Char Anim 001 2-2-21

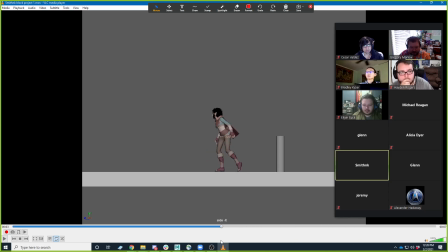2936s
So, yeah, like, I think this pose right here to me really reads as something you probably pulled from reference, and you can kind of tell, or maybe not necessarily just the pose, but like the way she kind of, like, leans in and then does that. Like, all of that's reading as, like, from the reference.
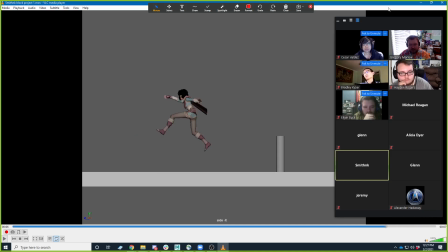2955s
And that pose kind of is reading from the reference too. So, yeah, good work, man.
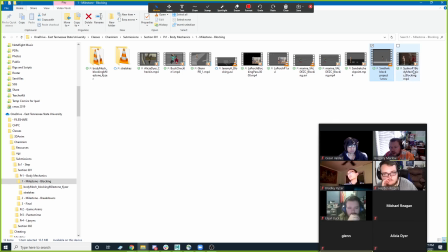2963s
All right, and who is this one?
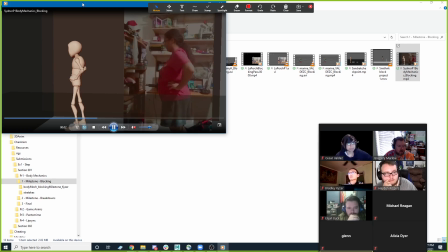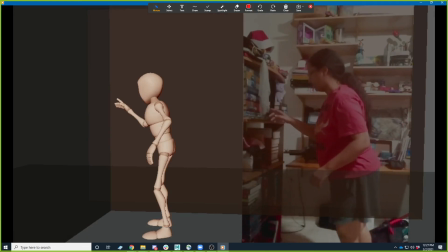2976s
Okay. Is
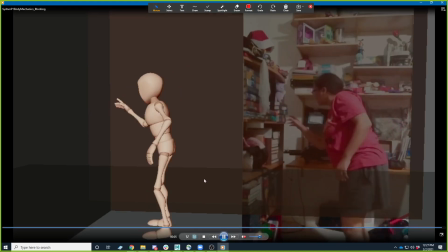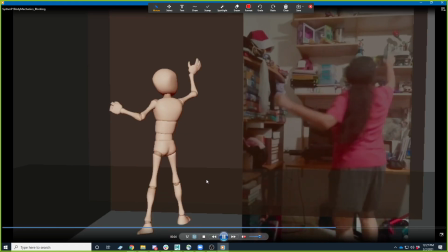2986s
oh, cool.
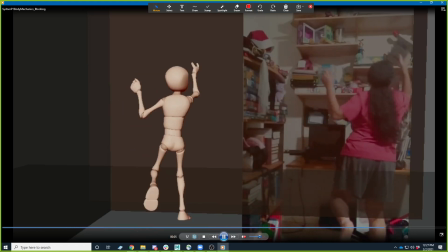2991s
So this is the. It took me a second to figure out which one this was.
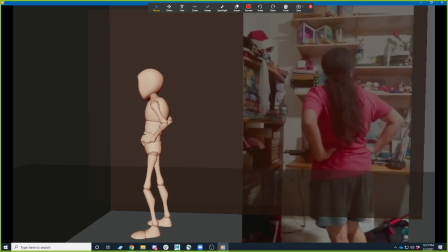2995s
This is the looking around uh, version of this, right? Like trying to find or like yeah.
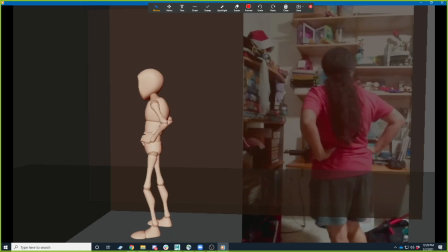3012s
Yeah, I like this. This is looking cool. Um, so I think it's almost, this is interesting.
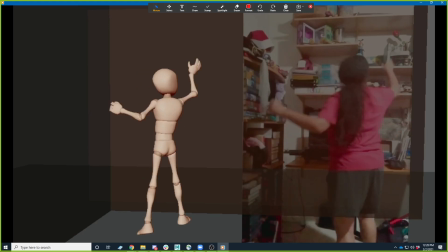3019s
It's almost reading more like a pantomime acting piece, but that's okay.
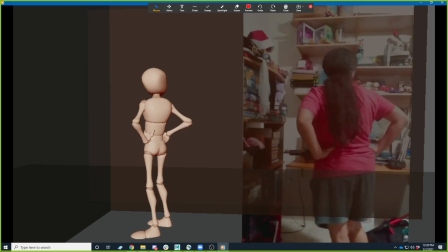3025s
Like I mean, you've gotten a little extra acting in your in your body mechanics piece here.
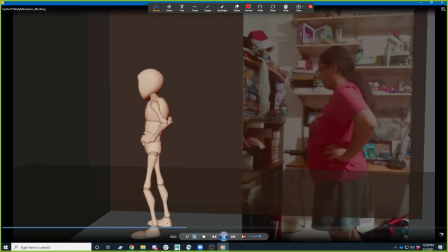3030s
I think one of the things I would kind of play around with is just you got these little foot shuffles that happen in the beginning here, right?
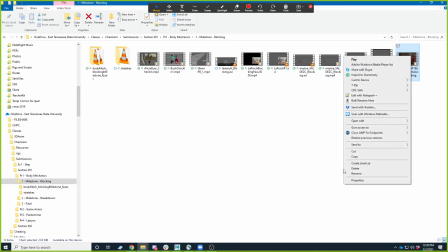3042s
Primarily this. Let me open it up in another viewer so we can see it. Open with VLC.
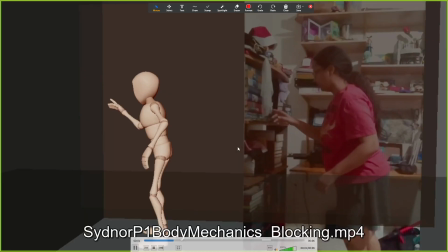3050s
I should just associate them with VLC. What's happening?
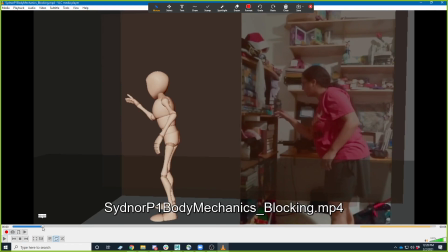3056s
There we go. So you have this little foot shuffle right there, right?
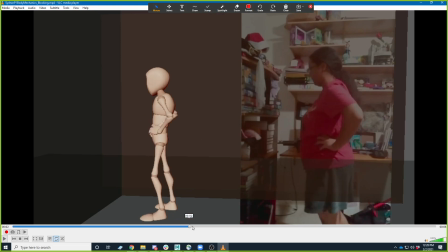3062s
And then, but really up until this step right here, right, your other foot doesn't move at all, right? It still stays like kind of stuck to the floor there. And I would do like another little shuffle or two.
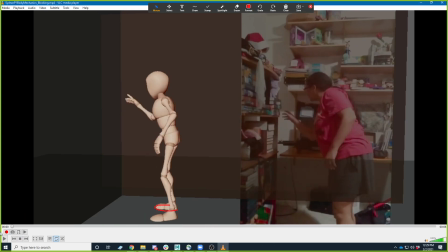3083s
Like I can't tell from your reference if you're doing that as much, but it does kind of feel like that. Like even if it doesn't, you don't pick it up and move it, you may at least sort of roll up on your toe and twist it or something like that, right?
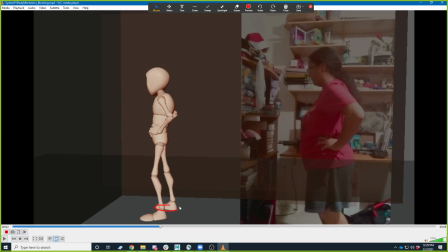3100s
And I would just find a little spot. Right, right. And I would find that to do that because even to be able to do that, you would have to shift your character's weight just a little bit to like redistribute the weight.
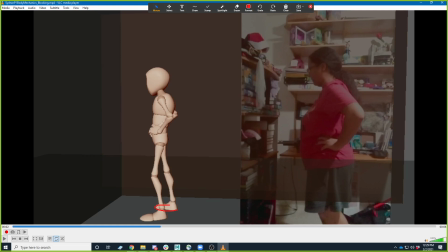3112s
Um, and I think just doing a little bit of that would really sell this as a body mechanics piece. Um, I'm I'm curious about the framing of this when it's all done.
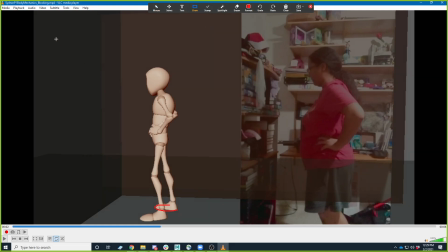3129s
I feel like you would probably try to get the like you're going to want to. I'm sure you want to show the feet, but maybe doing it either something like this or maybe something like this. And what you would get then is the ability.
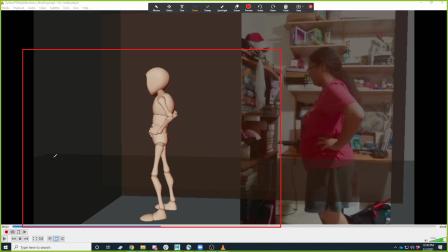3151s
Yeah. Mm-hmm. Mm-hmm. Well, I think definitely try to pin down your camera as much as you can because that will change your pose once you move the camera, like we were talking about with Glenn's.
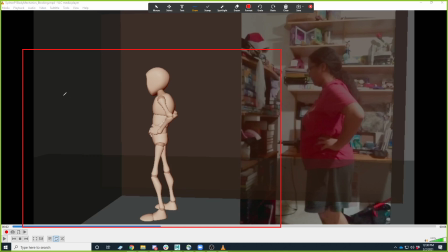3168s
But one of the reasons I kind of like this, or maybe even like a little bit more like this, is because I'm assuming like you got these bookshelves over here, right? You could still have the same thing happening here with these bookshelves. Well, that's not how they're going to work.